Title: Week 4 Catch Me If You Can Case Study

In the opening title sequence of Catch Me If You Can, the designers Olivier Kunsel and Florence Degas make use of a combination of modern and retro styles.
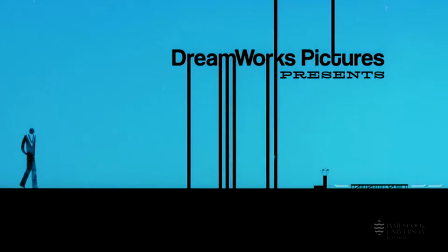[0:18]
The movie itself, directed by Steven Spielberg, revolves around a young con artist, Frank Abagnale Jr., played by Leonardo DiCaprio,
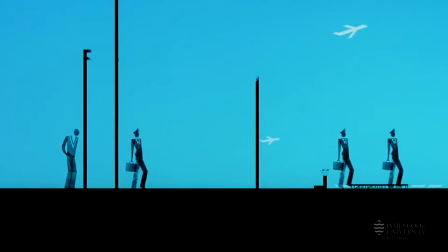[0:25]
and his pursuit by an FBI agent, Carl Hanratty, played by Tom Hanks.
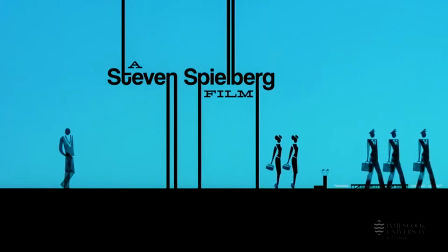[0:31]
The film is set in a world of 1960s jet-setting prosperity, and the title sequence is a lively animation of stylised hand-cut and stamped
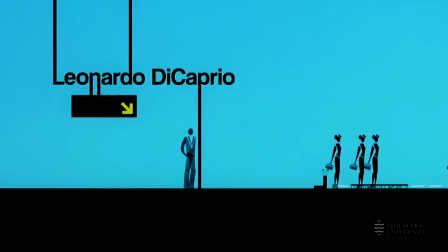[0:39]
silhouette figures chasing one another through geometrically stylised block coloured scenery,
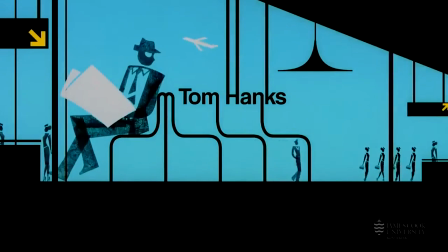[0:44]
setting up a tone of playfulness and a sense that is simultaneously retro and contemporary.
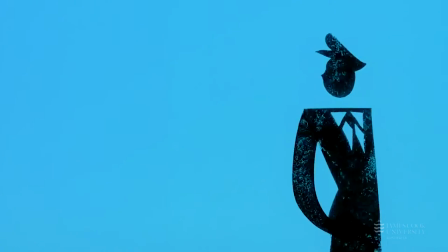[0:50]
The silhouettes of the two main characters move fluidly across the two-dimensional screen and recreate the idea of an extended chase sequence,
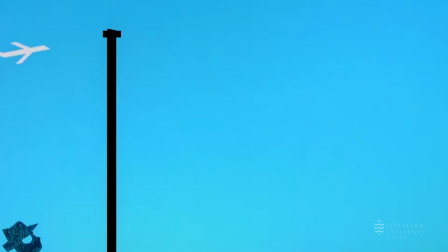[0:58]
which is the centre of the film's narrative.
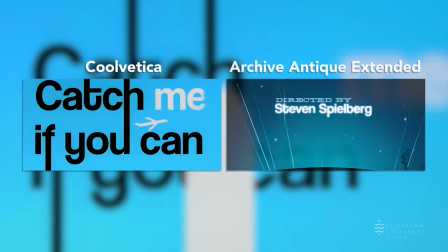[1:00]
The typefaces used in the title sequence are Kulvetica and Archive Antique Extended and there's a clear contrast between these two typefaces.
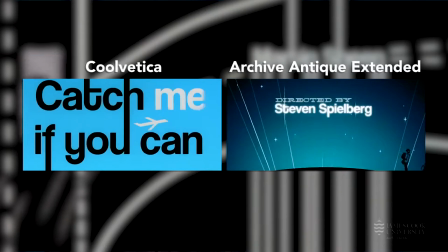[1:09]
While Kulvetica belongs to the family of Sans Serif, the Archive Antique Extended is a wide slab serif.
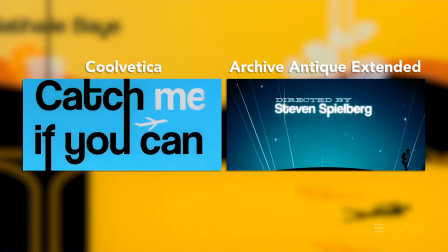[1:15]
The contrast between these two typefaces is effectively utilised to perform different functions in the title sequence.
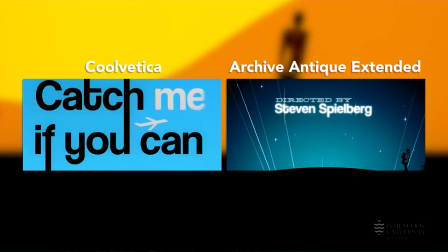[1:21]
The words directed by and other job titles are presented in the font of Archive Antique Extended and Steven Spielberg and other names are in and Kulvetica.
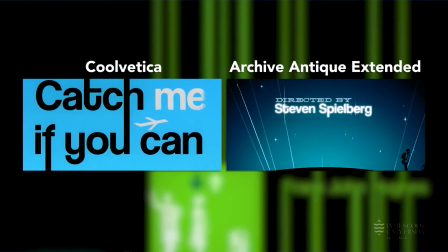[1:30]
The contrast between the serif and sans serif fonts helps the viewer group the information into two individual entities so that viewer comprehension can be achieved immediately.
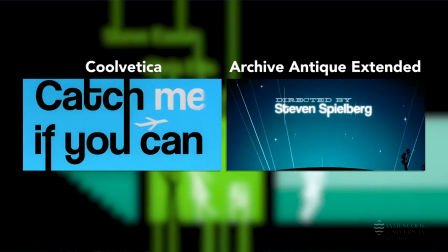[1:40]
This is an example of the law of similarity, which we covered in Gestalt theory.
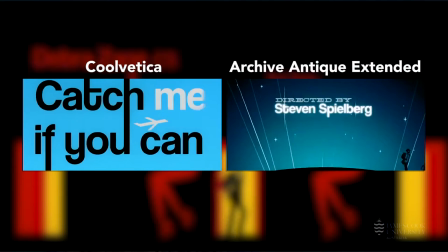[1:44]
The law of similarity dictates that the mind groups similar elements together, and in this case the two different types of fonts are used to present two different kinds of information,
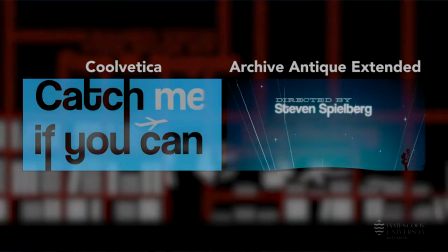[1:53]
and characters belonging to the same kind of information appear in the same font. In the starting frames during the emergence of the film title Catch Me If You Can,
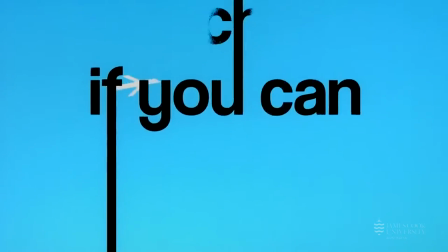[2:01]
a black bar rises from the ground, then grows into the vertical stroke of the letter F before other letters emerge. The relentless and fedora-wearing FBI agent silhouetted in black is blocked away from the young con artist who just fled the scene moments ago.
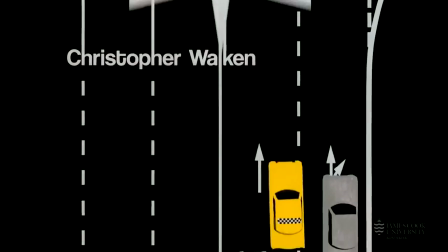[2:15]
A geometric figure of an airplane flies across the screen, passing the word me in a white font. Then the word distorts and blurs into the background, mimicking the effect of real clouds as disturbed by an airplane. Once again, the elusive con artist who impersonates a pilot at one time vanishes into thin air.
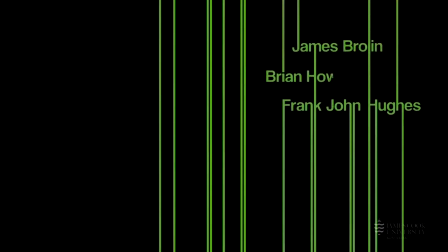[2:34]
Actress and actor's names are interwoven with parallel vertical lines. The vertical strokes of the letters become a part of elevated cables.
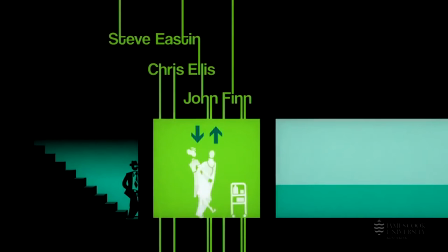[2:41]
The animation is mainly the downward motion of the letters relative to the elevator figure producing an impression of the retracting cables and the rising car. The simple composition of the typeface matches up naturally to the other elements on the screen which are made up of simple geometric shapes.
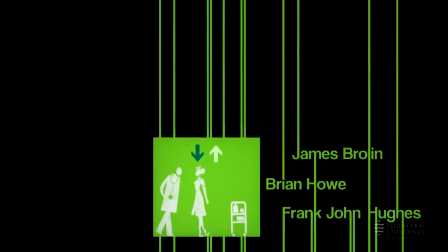[2:58]
The elevator is merely a greenish rectangular box for example.
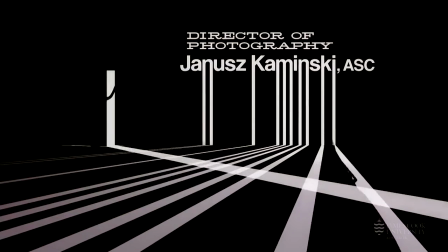[3:03]
When the three pendant lights on the left side of the screen are turned on one by one the co-executive producers named Daniel Lupe glows,
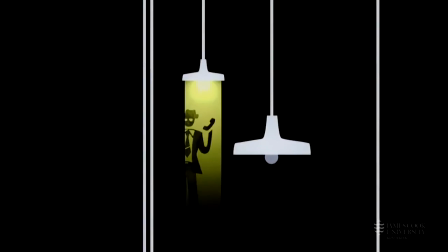[3:11]
acting as the electric filament inside a huge incandescent light bulb.
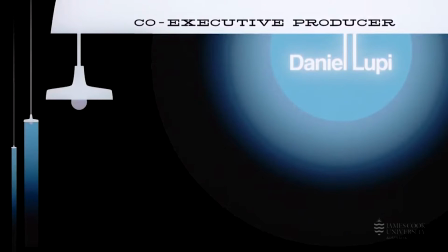[3:15]
Again, the sans serif feature makes it plausible to extend the vertical strokes of the letters I and L as if they are the support wires of the filament of the light. The type interacts with the animation as part of this sustained and symbiotic connection between all elements of image, type and music.
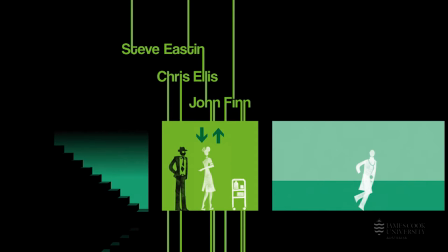[3:34]
Spot colours in scenes shift and change, indicating temporal and geographical shifts.
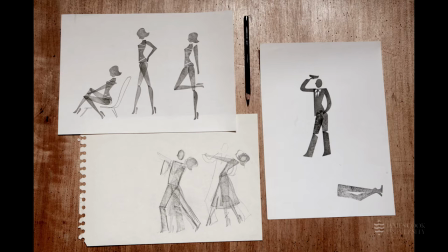[3:40]
The silhouettes of the trickster character of Frank Abagnale Jr. are hand cut by the designers,
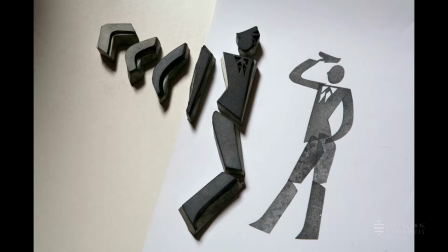[3:46]
echoing the hand cut and hand forged documents and stamps that are created by Abagnale in the film.
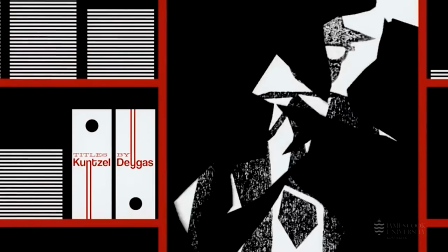[3:52]
The combination of visual imagery with a Henry Mancini-like score by John Williams echoes 1960s title sequences such as The Pink Panther,
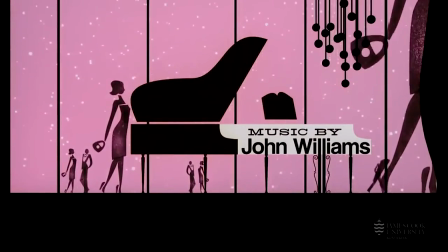[4:00]
and the spot colours and silhouettes of soil-bass title sequences, such as for Anatomy of a Murder.
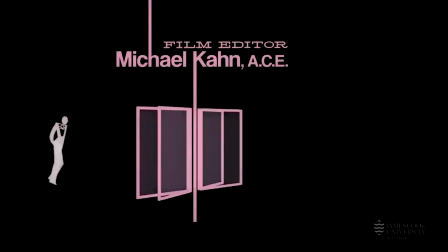[4:08]
Accordingly, there are elements in this sequence that resemble Bass's early works as well,
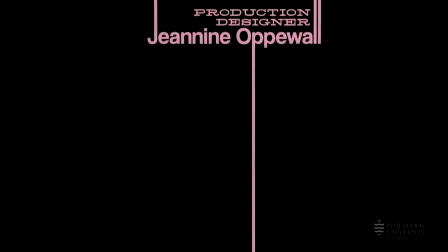[4:13]
and this was by no means the first use of a retro title sequence referencing its relation to earlier works.
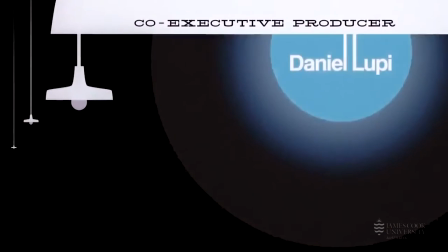[4:20]
However, Catch Me If You Can is an important development that shows the growing self-awareness in the field of title design,
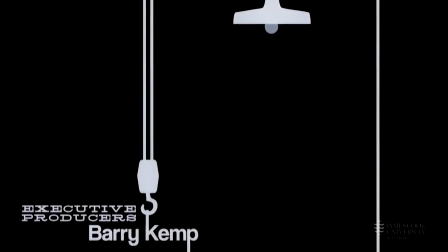[4:26]
and it offers some well-known reference points that invoke the sprightly crime films that are so characteristic
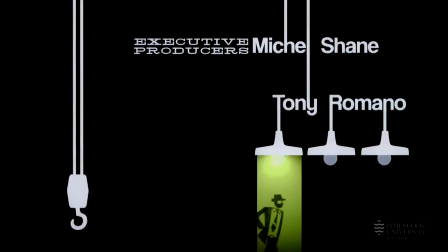[4:32]
of that era and sets the tone perfectly for the tale that follows in the
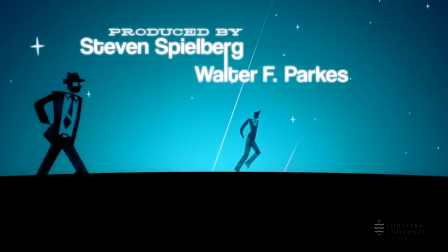[4:37]
movie itself. It not only prepares the audience for the main narrative,
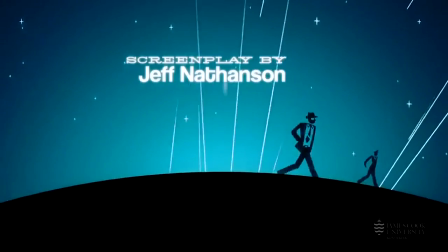[4:41]
it provides an almost entirely separate work that extends on the film and enriches the subsequent cinematic experience.